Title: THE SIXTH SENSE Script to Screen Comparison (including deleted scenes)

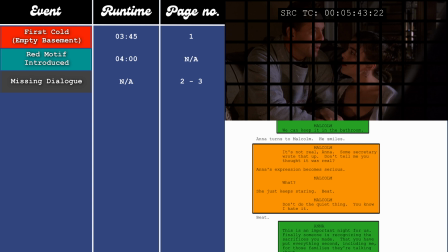[4:16]
But this character trait isn't actually present in the film, it's only in the script. In the film, the focus is put less on him being bad at the job and having insecurities about that, and more on him probably just taking on too much work to the point that some things or people fell through the cracks.
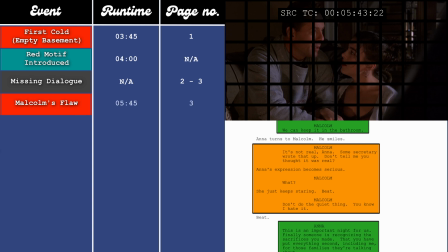[4:32]
This will be addressed more as we go on, but it feeds into Malcolm's flaw, which is revealed at the 5-minute 45-second mark, which is on page 3 in the script.
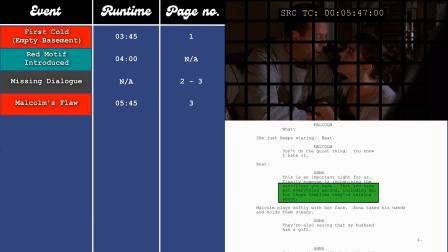[4:40] That you have put everything second, including me.
That he's a workaholic who doesn't communicate with his wife.
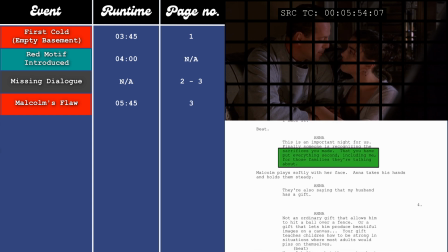[4:47]
If we go back a second to Malcolm being self-deprecating and downplaying the award, him doing this trivialises Anna's sacrifices.
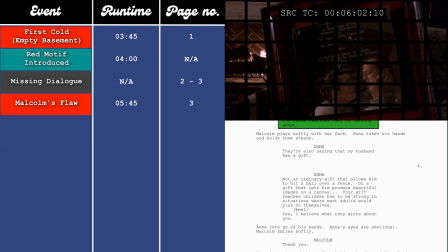[4:55]
If he put his job first, and she willingly took a back seat, and he doesn't even really care about the award, then what does that say about her? Anna clearly believes that she is second to his work and she seems to be fine with that, but it's something that has been on her mind, otherwise she wouldn't have said it.
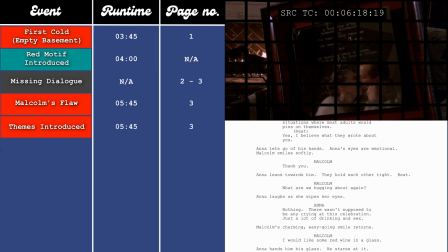[5:11]
It's been bubbling under the surface, which begins to establish the themes of a lack of communication, or a miscommunication between the characters.
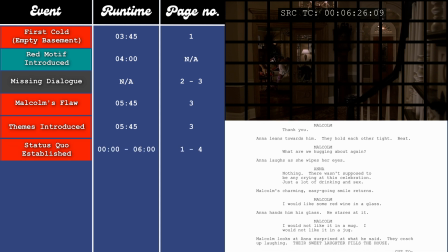[5:19]
This is their status quo, that he is a celebrated child psychologist and she is the supportive wife.
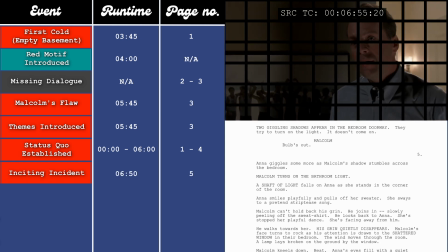[5:27]
We then have the inciting incident at the 6-minute and 50-second mark, which is page 5 in the script,
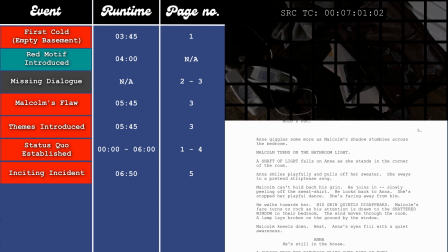[5:32]
when Anna and Malcolm see the broken window and realise that someone is maybe in the house.
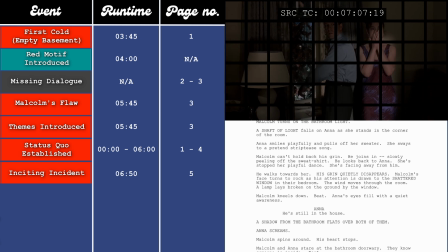[5:37]
Now, the inciting incident is when the plot comes into contact with the characters, so it's basically when the conflict is introduced into the story.
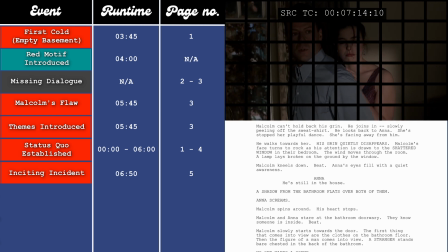[5:45]
Act 1 of this film is very short, so all the big moments happen quite quickly,
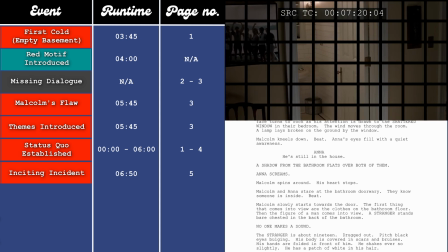[5:50]
but I'll speak more about this in the conclusion at the end of the video, but just bear in mind that we move into the second act quite fast.
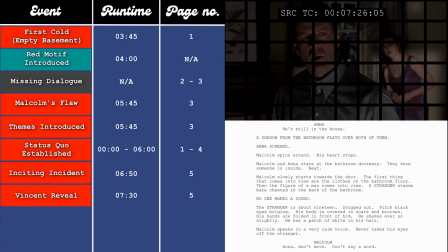[5:57]
The stranger is then revealed in the bathroom at the 7-minute and 30-second mark, which happens on page 5.
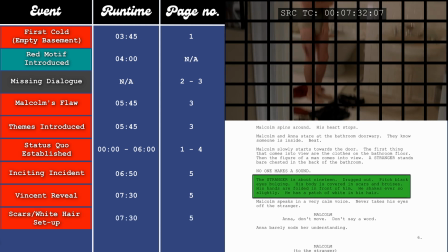[6:03]
Now, over the course of the scene, we'll see him covered in various different scars, and we'll also see a streak of white in his hair.
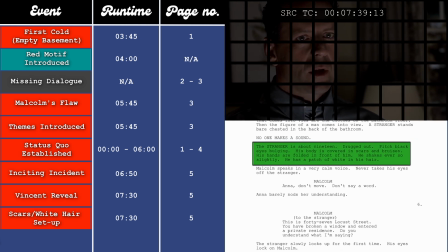[6:09]
We'll put a pin in this for now, and I'll come back to it later, but just keep a note of it. Then, there's a really interesting change between the film and the script.
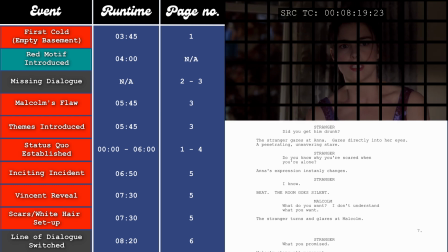[6:17]
As the stranger walks out of the bathroom, Anna asks, What do you want? Whereas in the script, it's Malcolm that asks that.
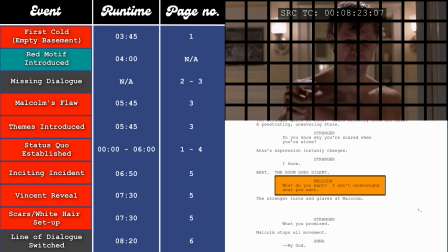[6:24] What do you want? I don't understand what you want.
I'm not entirely sure why they would have switched this. Possibly to show Malcolm's lack of compassion at this point in the film, where he just assumed the stranger was looking for drugs, whereas Anna tries to actually engage with him, which is more in line with her character,
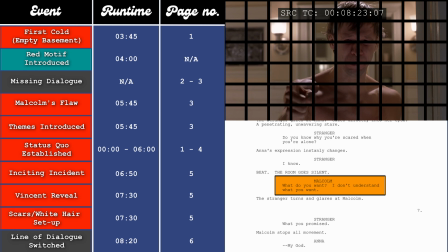[6:39]
and shows that Malcolm does need to grow, which pushes forward the themes as Malcolm didn't even try to communicate with him. So it makes more sense for Anna to say that in this moment instead of Malcolm, as the stranger is trying to remind Malcolm of who he is.
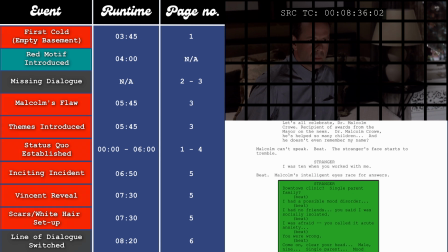[6:53]
At the 8-minute 40-second mark, which is page 7 in the script.
Downtown clinic.
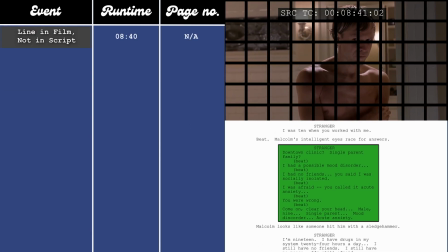[7:00] Single parent family.
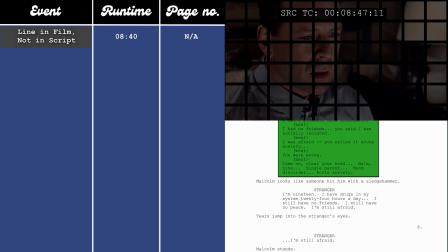[7:04] Possible mood disorder.
There's a very slight dialogue difference. In the film, he mentions about being a child of divorce.
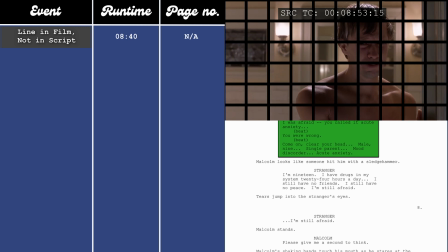[7:10] You told me I was having trouble coping with my parents' divorce. You were wrong.
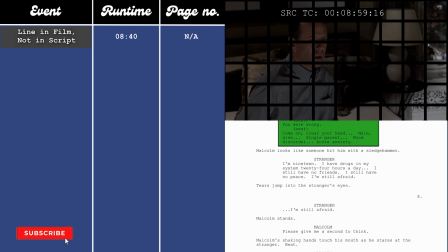[7:16] You were wrong.
And that being an indicator of why he's struggling, but this doesn't appear in the script.
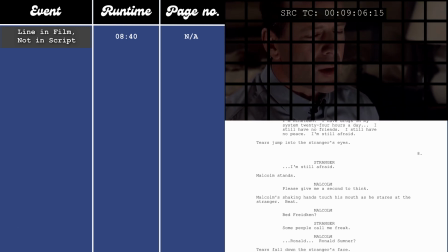[7:22]
I believe they added this because it links him more closely to Cole, as Cole is also going through the divorce of his parents,
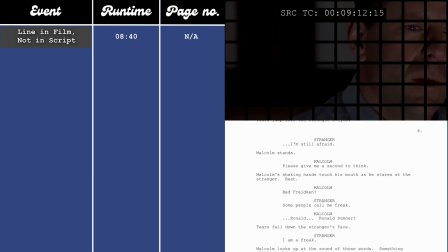[7:30]
and Malcolm also believes that that could be an indicator of why he's struggling.
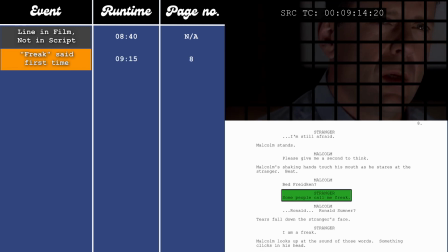[7:34]
Vincent then calls himself a freak for the first time at the 9-minute and 15-second mark, which is page 8 in the script.
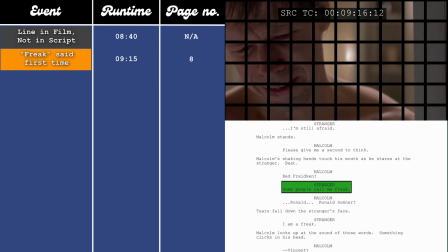[7:41] Some people, they call me freak.
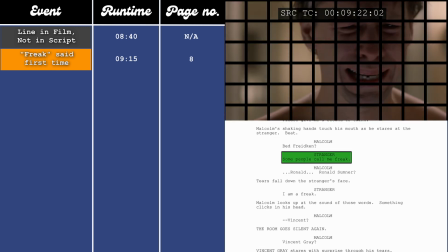[7:44]
This also links him to Cole, as Cole struggles with feeling that way as well, and that word ends up becoming a trigger for Malcolm later on.
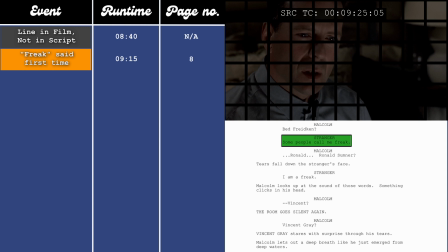[7:52]
This section also reinforces the themes of a breakdown in communication, as Malcolm probably wasn't taking Vincent's condition very seriously, that he was labelling him with the standard things that you would normally label a troubled child with.
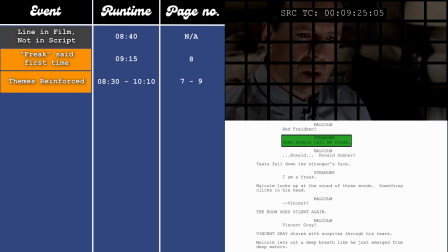[8:08]
Whereas if he just spent more time with him and listened to him more, he might have gotten to the source of his distress. This then leads to the A-plot being introduced at the 9-minute 25-second mark, which is page 8 in the script, when Malcolm finally realises that he's speaking to Vincent.
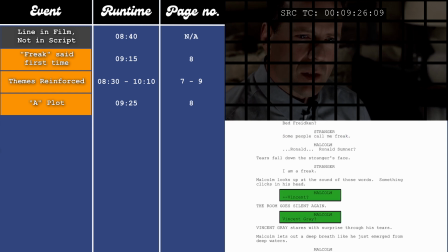[8:24] Vincent.
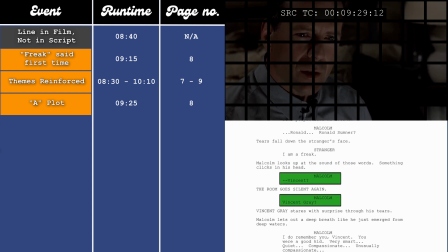[8:27] Vincent Gray.
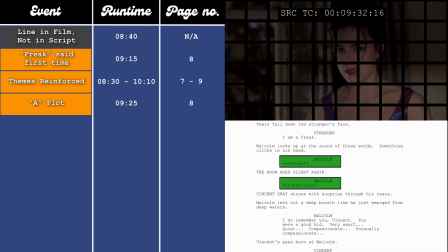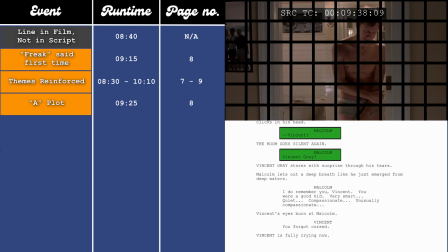[8:33] I do remember you.
This sets up Malcolm's failure, that he couldn't help Vincent back then,
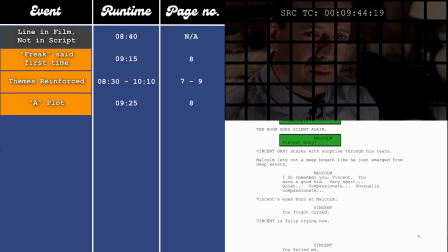[8:39]
and things have just progressively gotten worse for him since, and Malcolm spends the rest of the film trying to redeem himself for this failure.
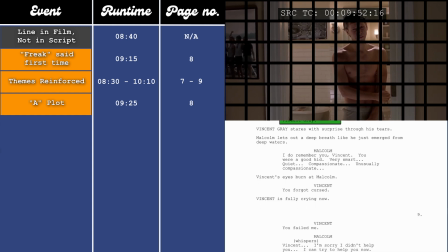[8:46]
That's the thing that drives the A-plot. Like I was just saying, this is linked to his flaw, that he didn't take the time to properly look after Vincent because he had too much on his plate.
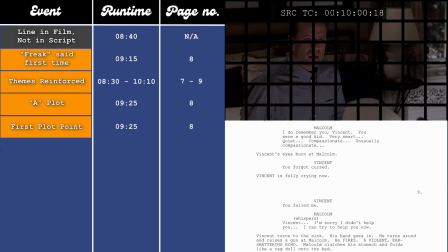[8:55]
This also acts as the first plot point of the film, as it adds a new thematic premise, which is failing to help someone in need. So if the inciting incident is a plot element that's introduced that disrupts the main character's status quo, the first plot point is when that character decides to do something about the change.
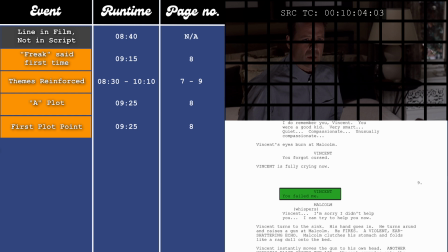[9:14]
And here is when Malcolm tries to extend an olive branch. He tries to help Vincent, but the damage is done.
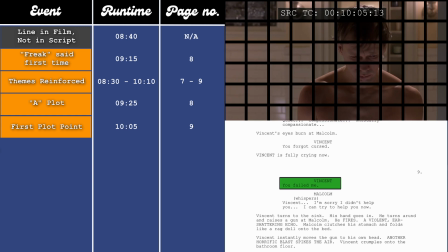[9:21]
It's too late.
I'm sorry if I didn't help you.
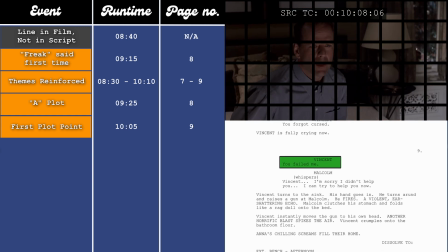[9:26]
I feel this also acts as the refusal of the call section. This may be a bit of a reach, but after the inciting incident, there will usually be a section where the protagonist will resist whatever change the inciting incident brought.
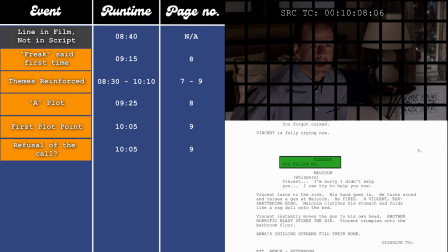[9:41]
And here, I would say it's the section where Malcolm kind of half-heartedly attempts to de-escalate the situation.
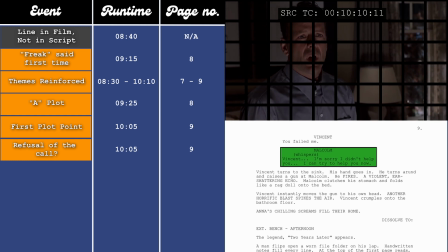[9:49] But if you just let me try.
But like I say, the damage is already done.
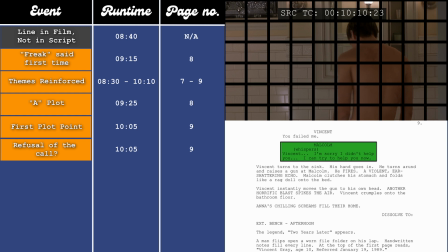[9:53]
Then at the 10-minute and 10-second mark, which is page 9 in the script, it leads to the...
You just give me a chance.
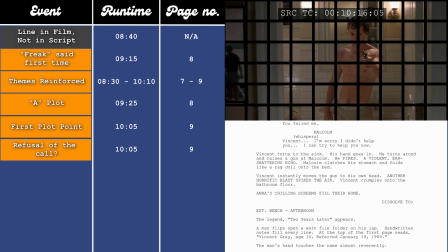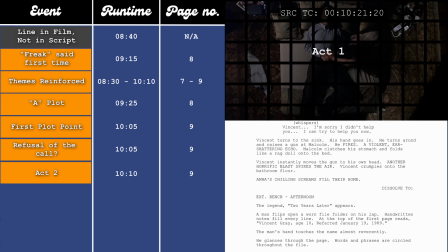[10:07]
The first to second act puts the character in a brand new world, a new situation that they're unfamiliar with, and this happens when Vincent shoots Malcolm and he dies.
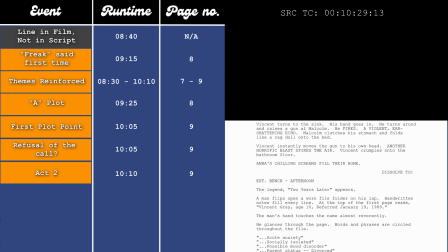[10:17]
Even though he and we don't realise it, everything has changed. There's also a fade to black here. This becomes another reoccurring thing, like the red motif. The difference here is that the fade to blacks actually get paid off, and I'll mention it again when that happens,
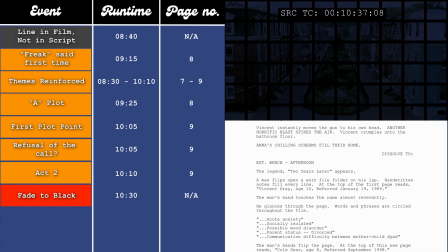[10:32]
but until then, just keep an eye on the list to the side, and I'll flag them whenever they happen.
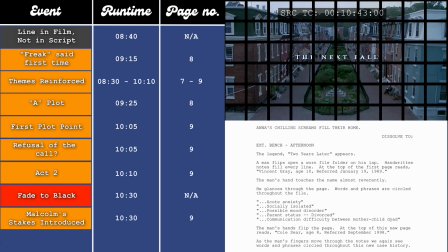[10:37]
This moment also introduces the stakes, that if Malcolm can't help his patients, things can turn fatal. The second act starts with Malcolm sitting on a bench reading Vincent's notes at the 11-minute mark, which is page 9 in the script.
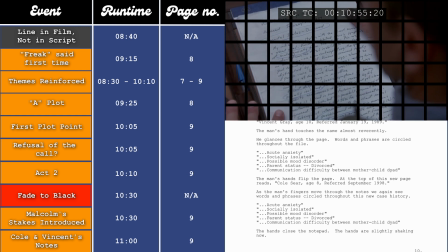[10:50]
We can see that they are very similar to Cole's notes, which draws a direct parallel between the two kids.
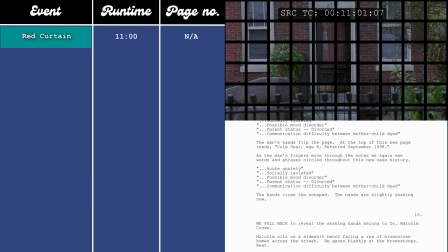[10:56]
It also forwards the A-plot by introducing a chance for redemption for Malcolm.
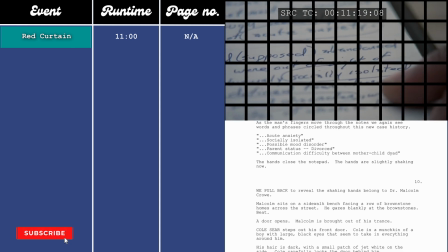[11:01]
He failed Vincent, but now he has a chance to redeem himself through helping Cole.
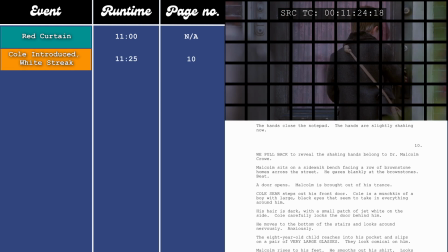[11:06]
Shortly after this, we are introduced to Cole, and we can see that he has the same streak of white in his hair that Vincent did.
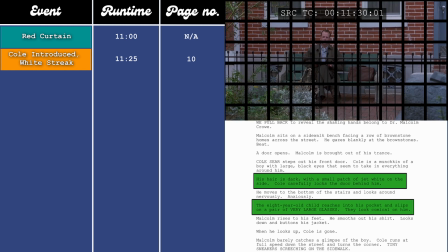[11:12]
He then puts on these oversized glasses, which we learn later belong to his dad.
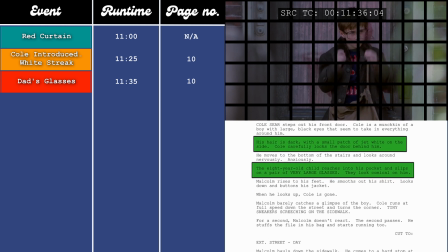[11:16]
One of the main ghosts in the film is the lingering absence of Cole's father, which we see through him wearing his clothing throughout the film.
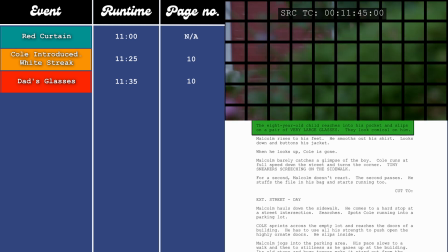[11:24]
I imagine Cole is running away here because he knows that Malcolm's a ghost. He just doesn't know if he's an angry one yet.
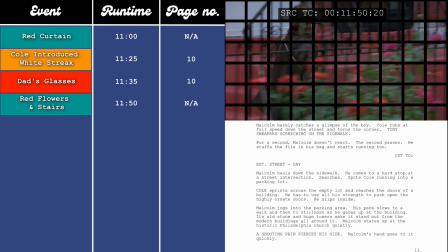[11:30]
Him trying to escape is very in line with his character at the moment, which I'll address more in a second.
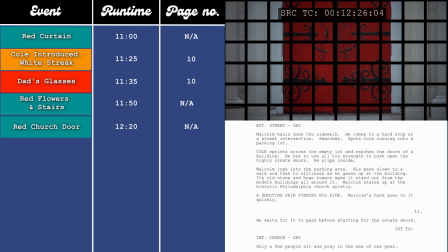[11:36]
Then at the 12-minute and 20-second mark, which is pages 10 to 11 in the script, Cole arrives at the church, followed closely by Malcolm.
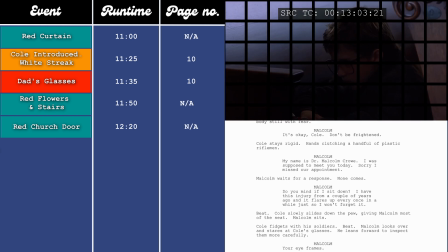[11:43]
The dialogue at the start of their conversation, between 13-minute 20 and 14-minute 20, which is pages 11 to 13 in the script, is basically the same.
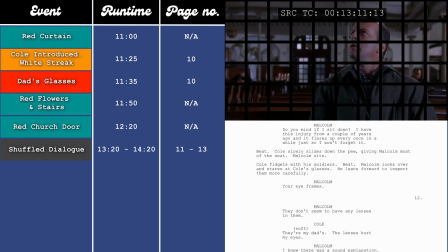[11:52]
It's just shuffled round in a different order. So in the film, it starts off with them talking about the church.
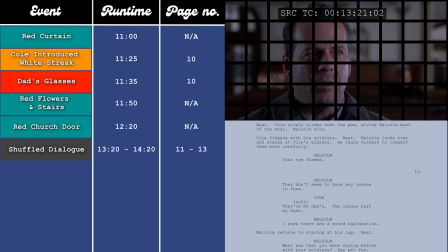[11:58] In the olden days, in Europe, people used to hide out in churches.
Then they go on to speak about Cole's glasses.
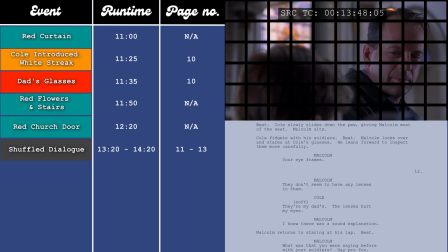[12:05] Noticed your eyeglasses, they don't have any lenses in them.
Then after that, they speak about Cole's figures, speaking Latin.
What were you talking about with your soldiers when I came in? De profundis clamo ad te domine.
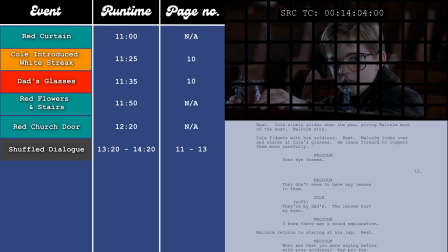[12:19]
Whereas in the script, they start off speaking about the glasses,
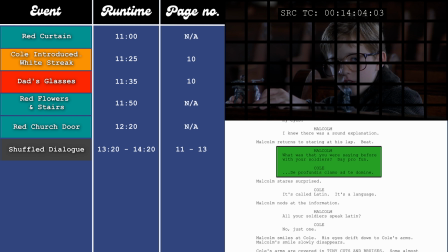[12:23]
then they move on to speaking about the figures and how one of them speaks Latin, and then Malcolm mentions about the church.